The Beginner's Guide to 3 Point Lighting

Sean Michael Jordan here, and today we're going to talk about three-point lighting. What? Basketball players love it. Three-point lighting is very common in photography for portraits, but it's also used in video for interviews, documentaries, and YouTube videos like this, where the person isn't going to be moving a lot at all. I don't care if they're kickers either. 3 points is 3 points. So anyway, without further ado, let's just go ahead and roll the...
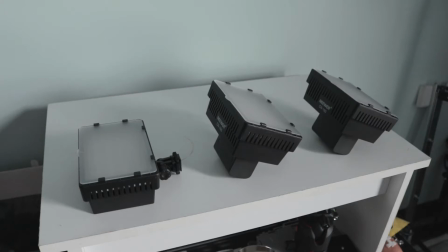Three-point lighting has 3 lights, as the name suggests, but each of these lights serves specific functions.
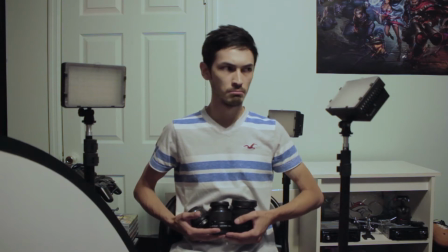If you don't yet know the basics of lighting, check out the video in the description below.
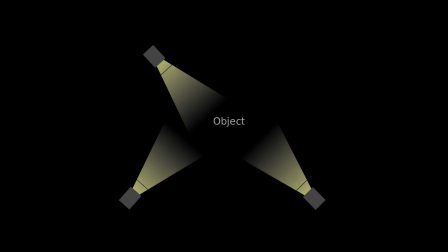Let's use a diagram to show a typical three-point lighting setup. A common three-point lighting setup will be front-lit, with your main light off to one side or the other, with 2 of the other lights providing and controlling extra dynamics to your image. Let's look at your main light. This main light is referred to as the key light, and is the main focus point of the way the rest of the image is lit.
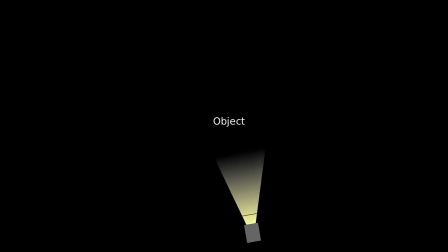Where you decide to put the key will determine how the rest of the scene will look.
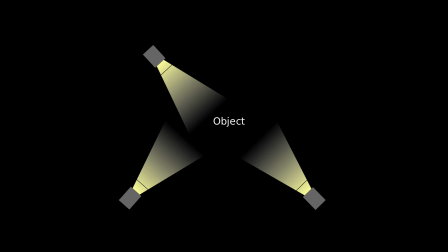This lighting can be separated into several different styles, but we'll go over the 2 most common.
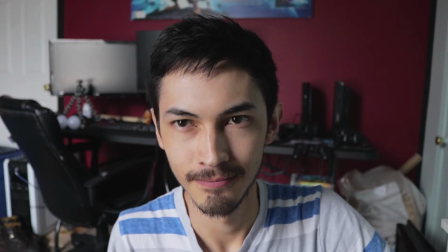There is high key lighting and low key lighting.
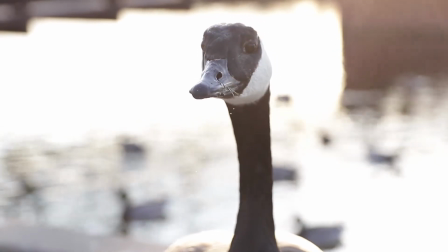High key lighting is your happy lighting, a brightly lit scene, which can be used for interviews, commercials, and is generally used with a strong, highly diffused key light.
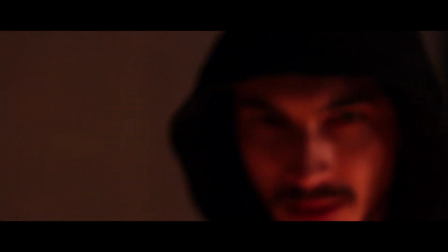Low key lighting tends to be much darker in relation, with lots of areas draped in darkness.
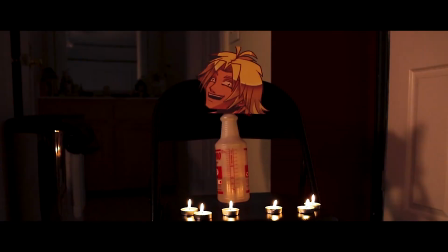It can be used for drama and tension, and has more contrast and shadows. Your key light will usually be around 45 degrees from your subject, and ran through heavy diffusion to soften the light.
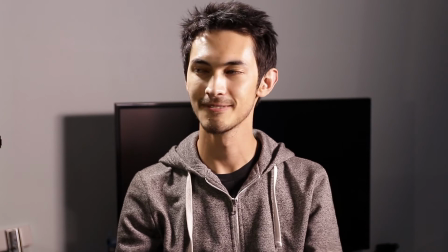Here is a three-point lighting setup, which is somewhere on the lower end of the spectrum of high key lighting.
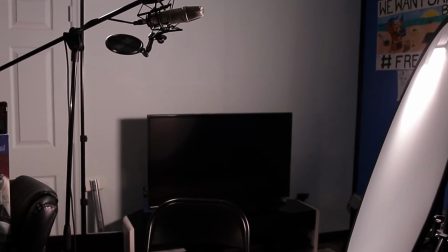Here you can see how I place the lights, and use them for this lighting setup.
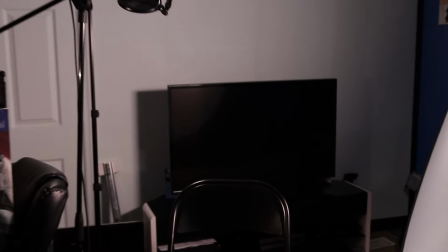We'll go over what I used and how I used them once we learn about the other lights.
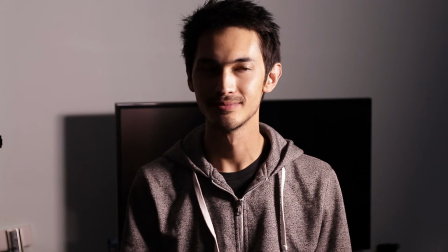With the 2 other lights off, you can see what areas of the scene are being illuminated by the key light.
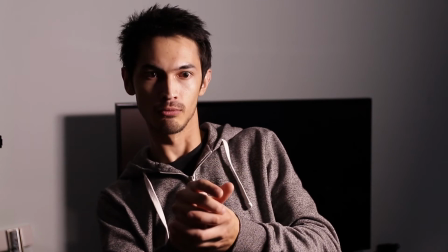The key light provides us with the majority of the overall lighting for our subject,
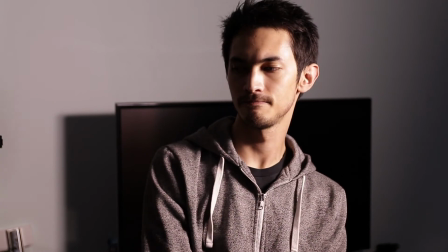but still has areas that are lacking, especially as far as depth is concerned.
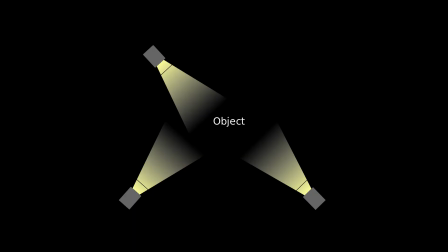The second light we'll go over is the backlight.
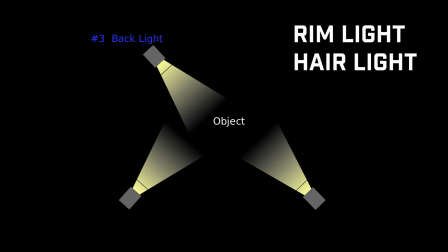This light is referred to as a rim light, hair light, or kicker, depending on how it's used. Don't worry too much about this now. If you call it by any of those terms, people will know which light you're referring to. This is usually highly concentrated light, and will usually be 45 degrees behind the subject on either side, depending on the look.
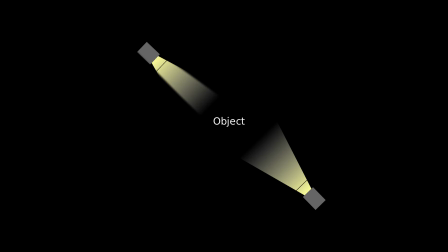Placing it directly opposite of your main light will take some of the burden off of your other light and create less contrast.
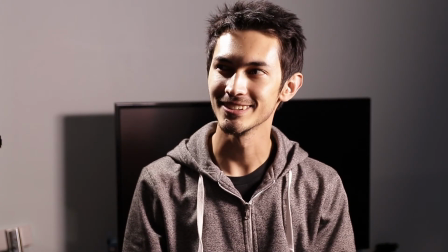The job of this light is to accent the subject's features and shape by creating bright highlights to the hair and the edge of the face.
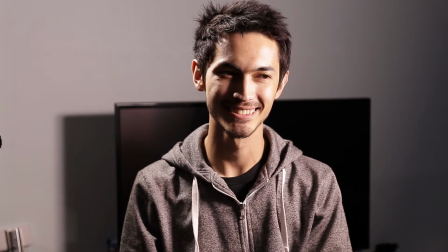This creates depth and helps separate your subject from the background,
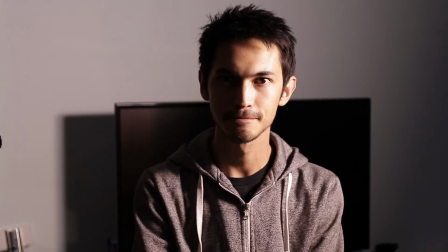unlike with just the key light, which looks a bit two-dimensional in comparison. Here's what the kicker looks like on its own for reference. Notice how it is focused to a lesser overall area of the subject,
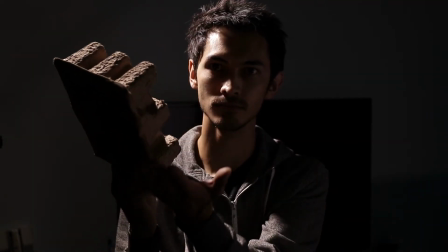which results in really showing off shapes and features, with stronger highlights than the flatter-looking key light.
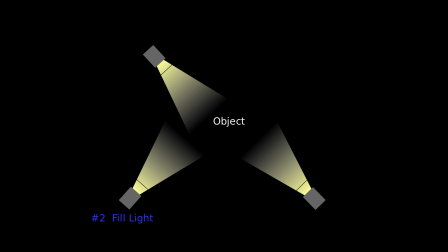The final light we'll go over is called the fill light. Its job is to lift the shadows and create less contrast,
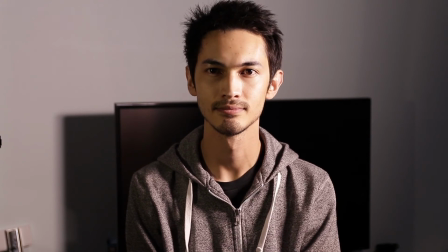so that we can see more of the subject's overall face, while keeping some of the dynamics of our lighting.
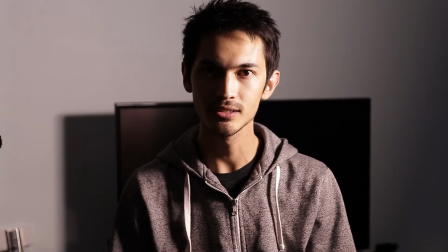Depending on how much contrast you want to have left will determine how strong your fill light will be.
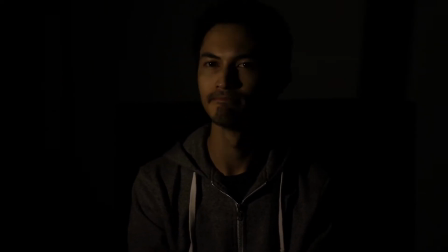Here's what our fill light looks like on its own. This fill light was very subtle to just bring a little less contrast than previously.
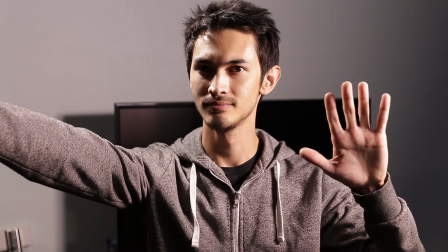You can tell the difference as I show here.
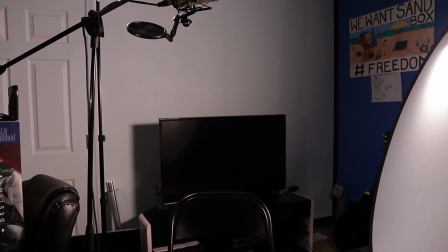As far as what to use, it doesn't matter as much, so long as the lights are around the same color temperature.
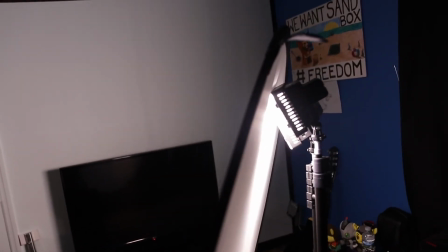For this specific lighting setup, the key light is 2 portable LED lights pushed through a diffuser.
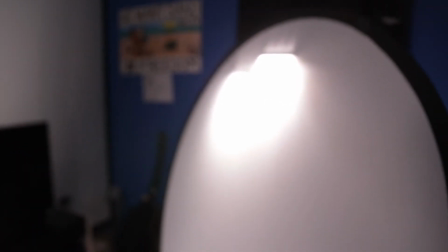They're pushed closely together to create the effect of having one light source.
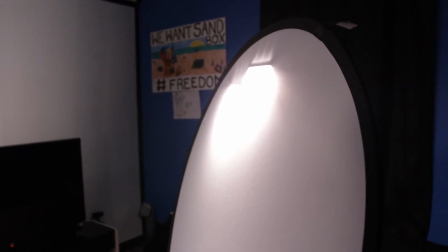The key light is placed above our subject.
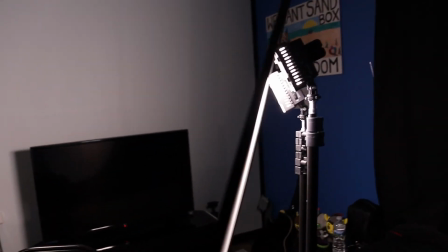You want to have the key light higher than eye level, as this simulates more natural lighting like the sun brings.
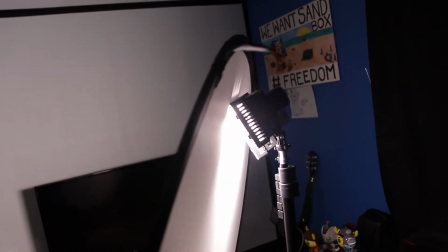Avoid putting the light below eye level.
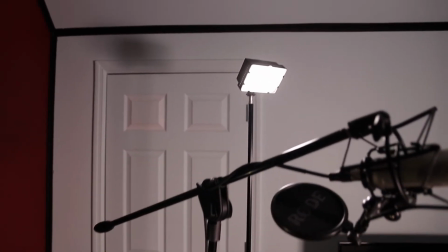The kicker was placed higher in the air using 1 portable LED light.
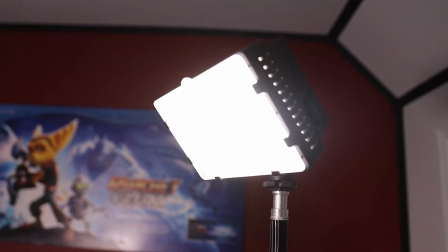This light is coming down at a higher angle. Changing the height will change the effect. A good rule of thumb is between 30 to 45 degrees above your subject.
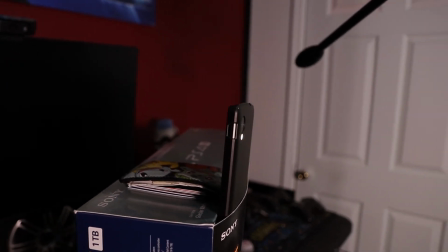The fill light was just using the flashlight function of a cell phone, crammed into a box I had laying around. I placed it as closely as possible, but since I wasn't going to need super strong light for the dynamics I wanted,
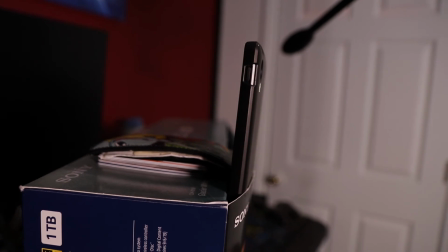a cell phone worked great, because there's already a diffuser built into the light to spread it around,
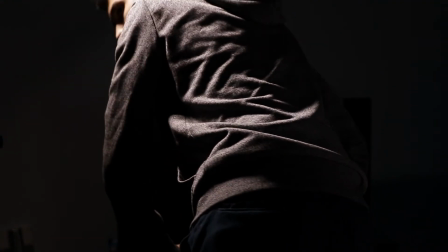and so I made it work. Hopefully this taught you the basic principles of a 3-point lighting setup.
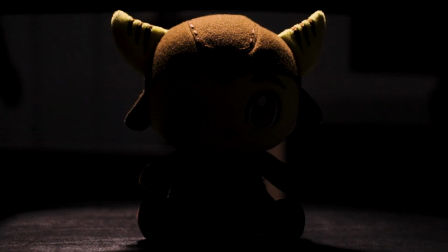If there's anything you think I missed or any questions I can answer about 3-point lighting, please comment down below.
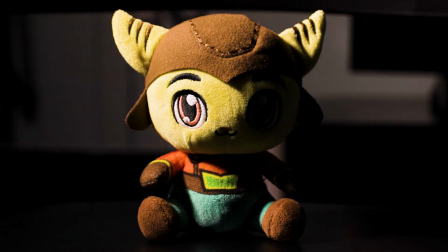And you can always like or subscribe to show your appreciation. I'm Sean Michael Jordan. Thanks for watching, and I'll see you next week.
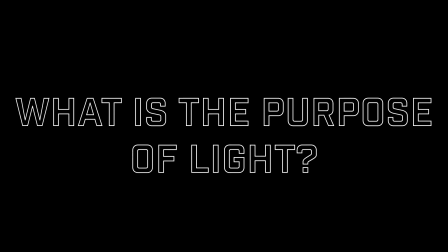Let me ask you a question. What is the purpose of light? To see what we're doing?
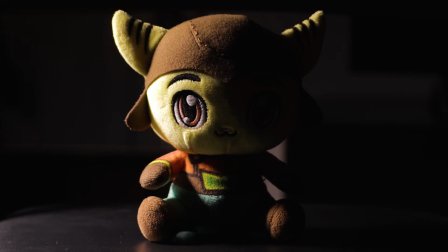Light creates everything that we see. Without light, we don't know what's in front of us.
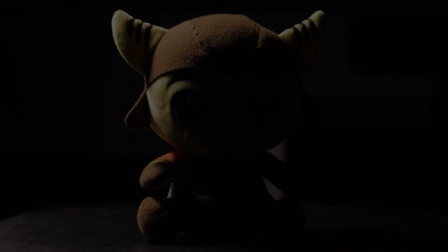It's just black. Light gives everything its shape, its texture, its depth.